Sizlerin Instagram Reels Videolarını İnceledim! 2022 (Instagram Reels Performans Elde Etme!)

Herkese merhaba, ben Muratcan. Bu videoda sizlerle Instagram Reels'larınızı incelediğim bir formu hazırlamıştım ve bu formu doldurarak kayıt olmuştum. Tabii ki de bu videoda hepsini inceleyecek zamanımız yok ama şunu da söyleyebilirim. Buradaki inceleyeceğim bütün Reels'ları kendinizde ders çıkararak yaparsanız daha doğru bir yönteme ulaşmış olacaksınız. Gelin birlikte o zaman ilk Reels'ımızdan başlayalım. Evet, ilk Reels'ımız Green Home Cat'ten geliyor.
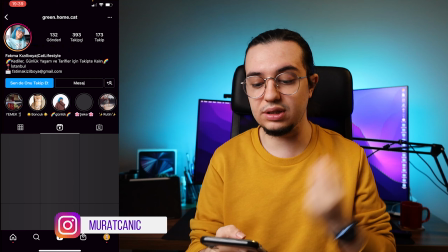0:27 Green Home Cat'te tabii ki de burada hatalarımız çok var. En büyük hatalardan biri bu.
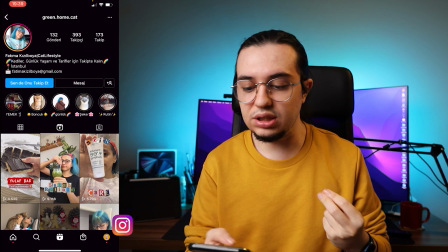0:33 Hatta birçok sayfada da bunu görüyorum. Şimdi buradaki hata şu şekilde.
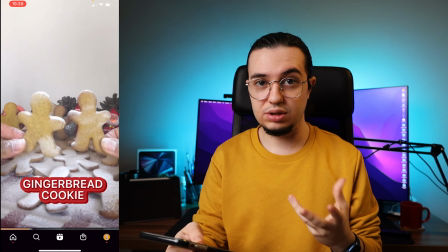0:37 Geriye gittiğimde Gingerbread Cookie. Şimdi doğru okudum mu bilmiyorum. Kusura bakmayın hatalı okuduysam.
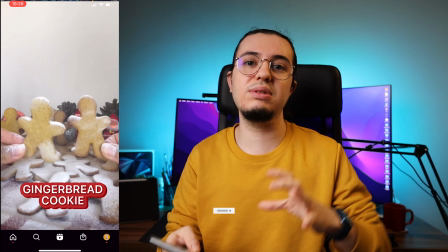0:43 Şöyle bir durum var. Tabii ki de içeriğimizin başlığı ilk başta olmalı.
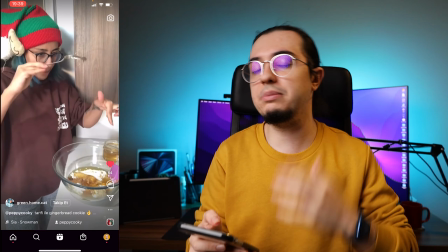0:48 Tabii ki de bunları oluşturmamız gerekiyor. Tabii ki de içerisindeki geçişleri yapman çok güzel.
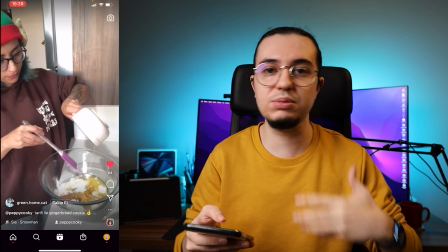0:54 Ama şöyle bir durum var. Tabii ki de sonucu göstermişiz. İlk başta hani bir merak duygusu olacağını düşünmüş.
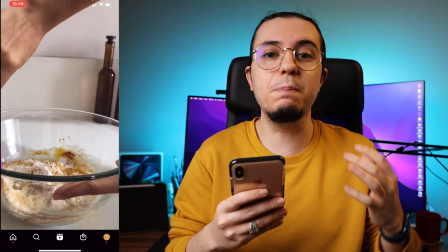0:59 Ama maalesef o ilk baştaki o başlık zaten bu konuyla ilgilenen kişileri çekiyor mu, bu önemli.
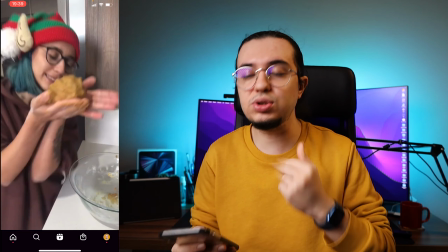1:06 Eğer çekemeyecek bir başlıksa aynı bu şekilde performans elde edemememize sebep veriyor.
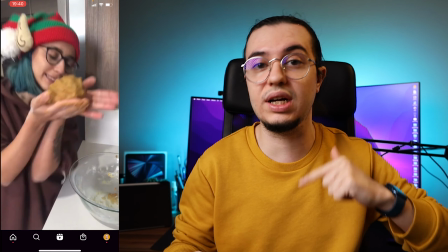1:12 Sizlere yine bu doğru yapan Reels'lar da var. Onlarda da göreceksiniz ama ben bu videoda da örnek vereceğim.
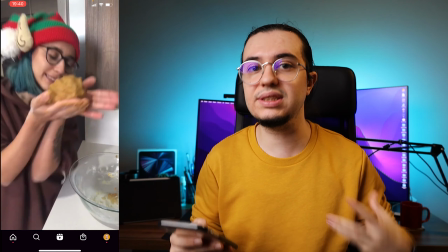1:18 Genel olarak önemli olan genelleyerek açıklayabilmeniz. Mesela bu geneli merak duygusu yaratabilmeniz bilmek için çalışmanız gerekiyor.
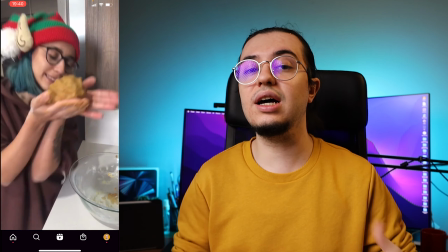1:26 Örnek veriyorum, buradaki cookie'yi ya da buradaki şeyi şu şekilde yapılmalıydı.
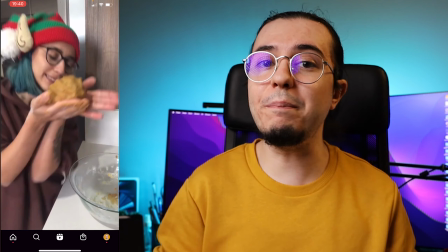1:31 Yılbaşında mutlaka denemeniz gereken kurabiye ya da 15 saniyede yılbaşı kurabiyesi gibi olmalıydı.
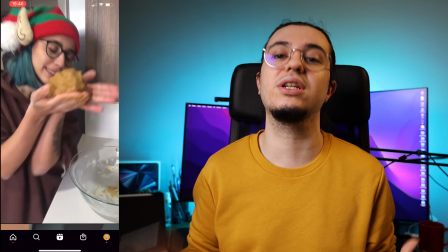1:38 Zaten başlık genel olarak araştırıldığında bulunabilecek bir başlıksa, herkesin aradığı bir başlıksa zaten çok ilgi de çekmeyecek.
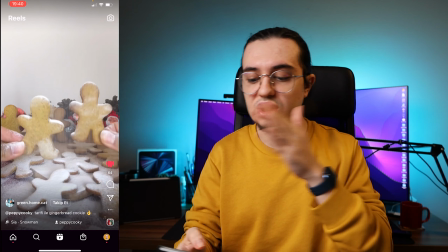1:47 Diye videonun içerisine girdiğimizde tabii ki de birçok açıdan çekmişiz. Biraz da yaratıcılığımızı konuşturmuşuz.
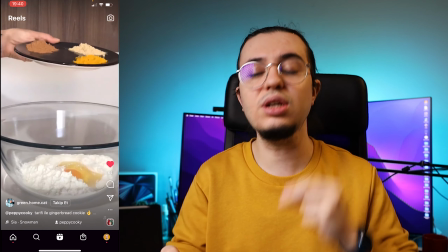1:54 Çok güzel. Ama şöyle bir durum var. Her işlemi göstermemiz çok doğru olduğunu düşünmüyorum.
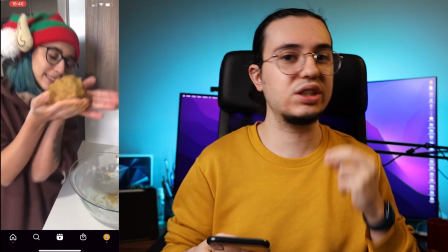1:59 Ki aslında Instagram'daki Reels'ları tüketen kişiler de her zaman daha hızlı tüketme peşindeler.
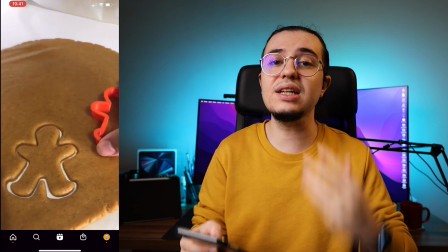2:05 Onun için daha kısa yapılabilirdi ki zaten tarifini de aşağıda açıklamada vermişim.
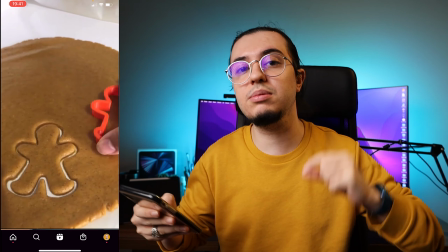2:10 Bence burada da hemen mesela şöyle yapılabilirdi. Tamamını açıklamalar kısmında bulunduruyorum gibi bir şekilde de eklememiz gerekiyordu.
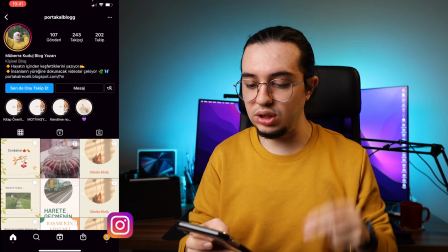2:18 İkinci Reels'ımız Portakal Blog'dan geliyor. İkinci Reels'ımızı buradan ben seçmek zorundayım.
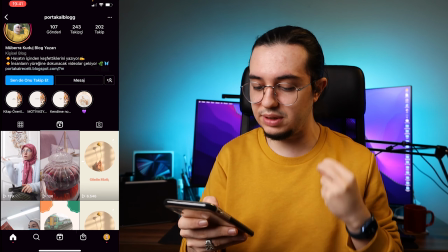2:23 Ama buradaki seçtiğim biraz garip gelecek belki ama.
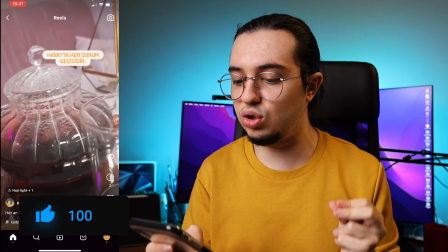2:26 Şimdi şöyle bir bastığımda mesela bu tür bir Reels gördüğünüzde zaten ilk 2 saniye çekecek bir kısım yok.
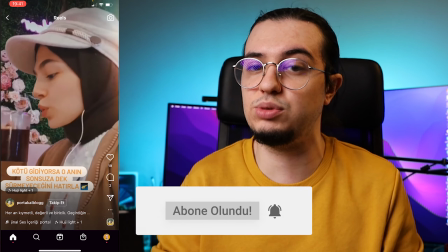2:32 Bir merak duygusu olmuyor. Evet, yazı yazmış olabiliriz. Evet, geçişleri yapmış olabiliriz.
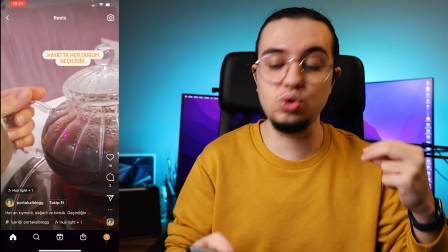2:37 Ama merak duygusu olmuyor.
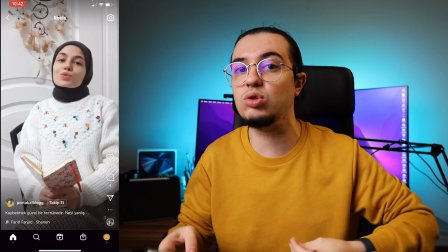2:39 Hatta bir önceki Reels'ında kullanıcılara bakın, burada birisi konuştuğunu gösterince doğal olarak orada bir merak duygusu oluyor.
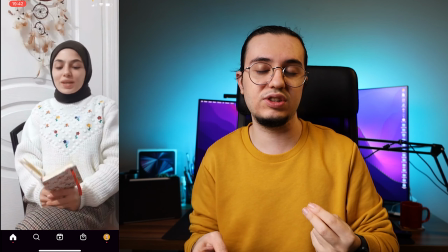2:46 Acaba ne olmuş deyip açmaya başlıyor sesi veya baştan izlemek zorunda kalıyor.
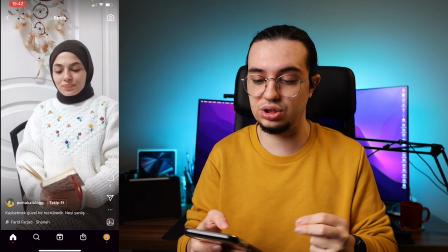2:51 Ve bundan dolayı bu içerikte zaman geçirtiyor. Gelelim başarılı bir Reels örneğine.
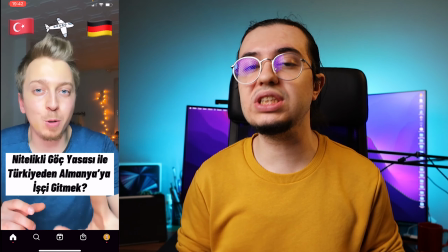2:56 Tabii ki de Yusuf'un yaptığı çok çok başarılı ve istediğim Reels'lardan biri bu.
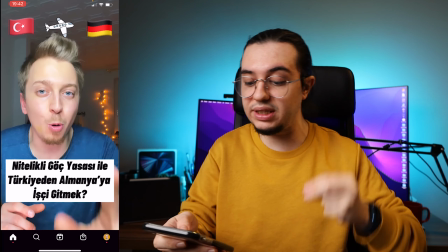3:01 Mesela nitelikli göç yasası ile Türkiye'den Almanya'ya işçi gitmek. Mesela bir merak duygusu oluyor.
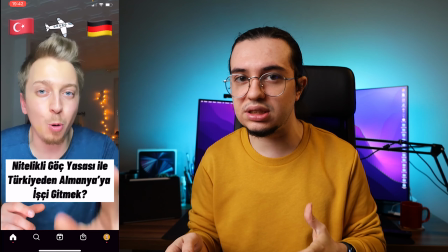3:06 Bu merak duygusunu hızlı bir şekilde anlattığı için ve doğal olarak zaten genel bilgileri de açıklama kısmına da
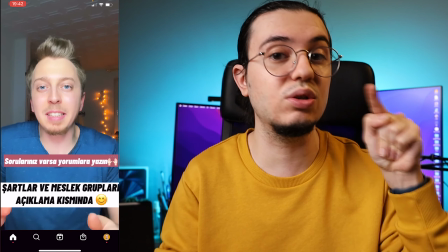3:13 belirtebileceği için doğal olarak ki etkileşim çağrısını da unutmamış, sorularınız varsa yorumlara yazın demiş.
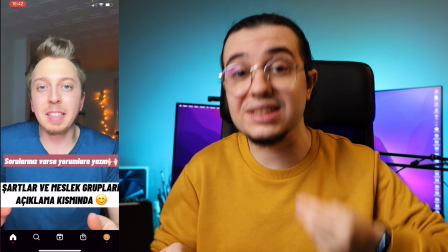3:19 Bu da bir kullanıcı için zaten meraklılığına gittiği için doğal olarak bu videoyu yoruma yazarken bile arka planda bu Reels devam edecek ki zaten trend bir Reels olmuş.
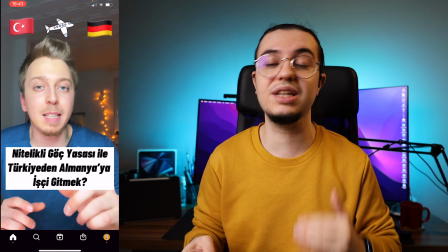3:28 Kendisini buradan tebrik ediyorum. Bu şekilde devam etmesini diliyorum çünkü bu şekilde yaptığı sürece başarılı olacak.
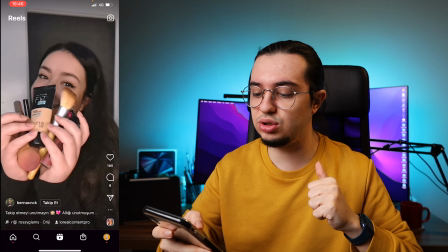3:34 Bernard'ın Reels'ını incelemeye başladığımda şunu fark ettim ki siz de fark edeceksiniz.
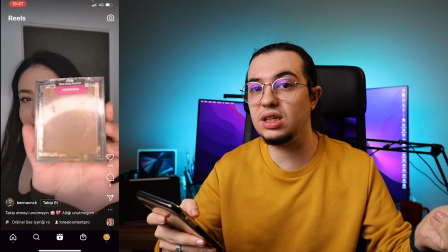3:39 İlk 2 saniyede bir mesaj yok.
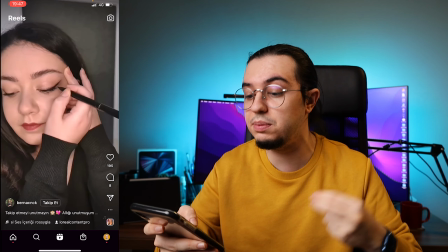3:40 Mesela burada bu makyaj ürünleriyle ne gibi sonuç çıkarırım gibi bir başlık atılabilirdi ve açıkçası en başta sonucu gösterebilirdik.
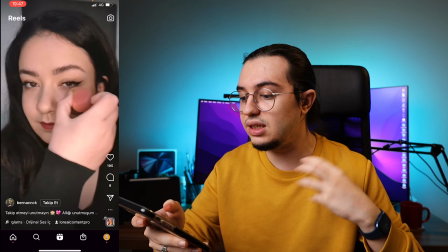3:48 Bu da çok ilgi çekecekti. Ama derseniz ki burada daha farklı şeylere de değinmek gerekiyor.
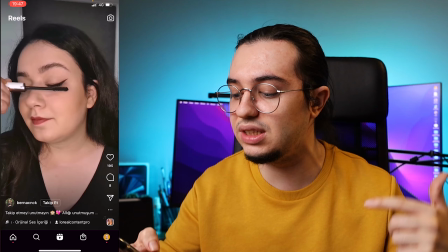3:53 Burada mesela neyi kullandığının yazı olarak da gösterebilirdik. En azından yazıyı okumak istediğinde en azından makyajın markasına bakmakla tereddüt edip doğal olarak sıkıntı yaşayacak ve birden fazla izlemesi teşvik edecek ki.
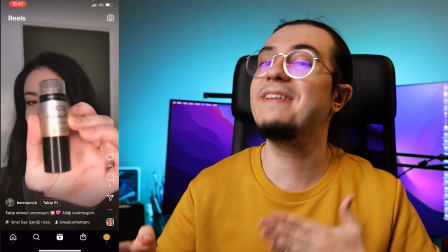4:07 Ama yine fena bir Reels değil.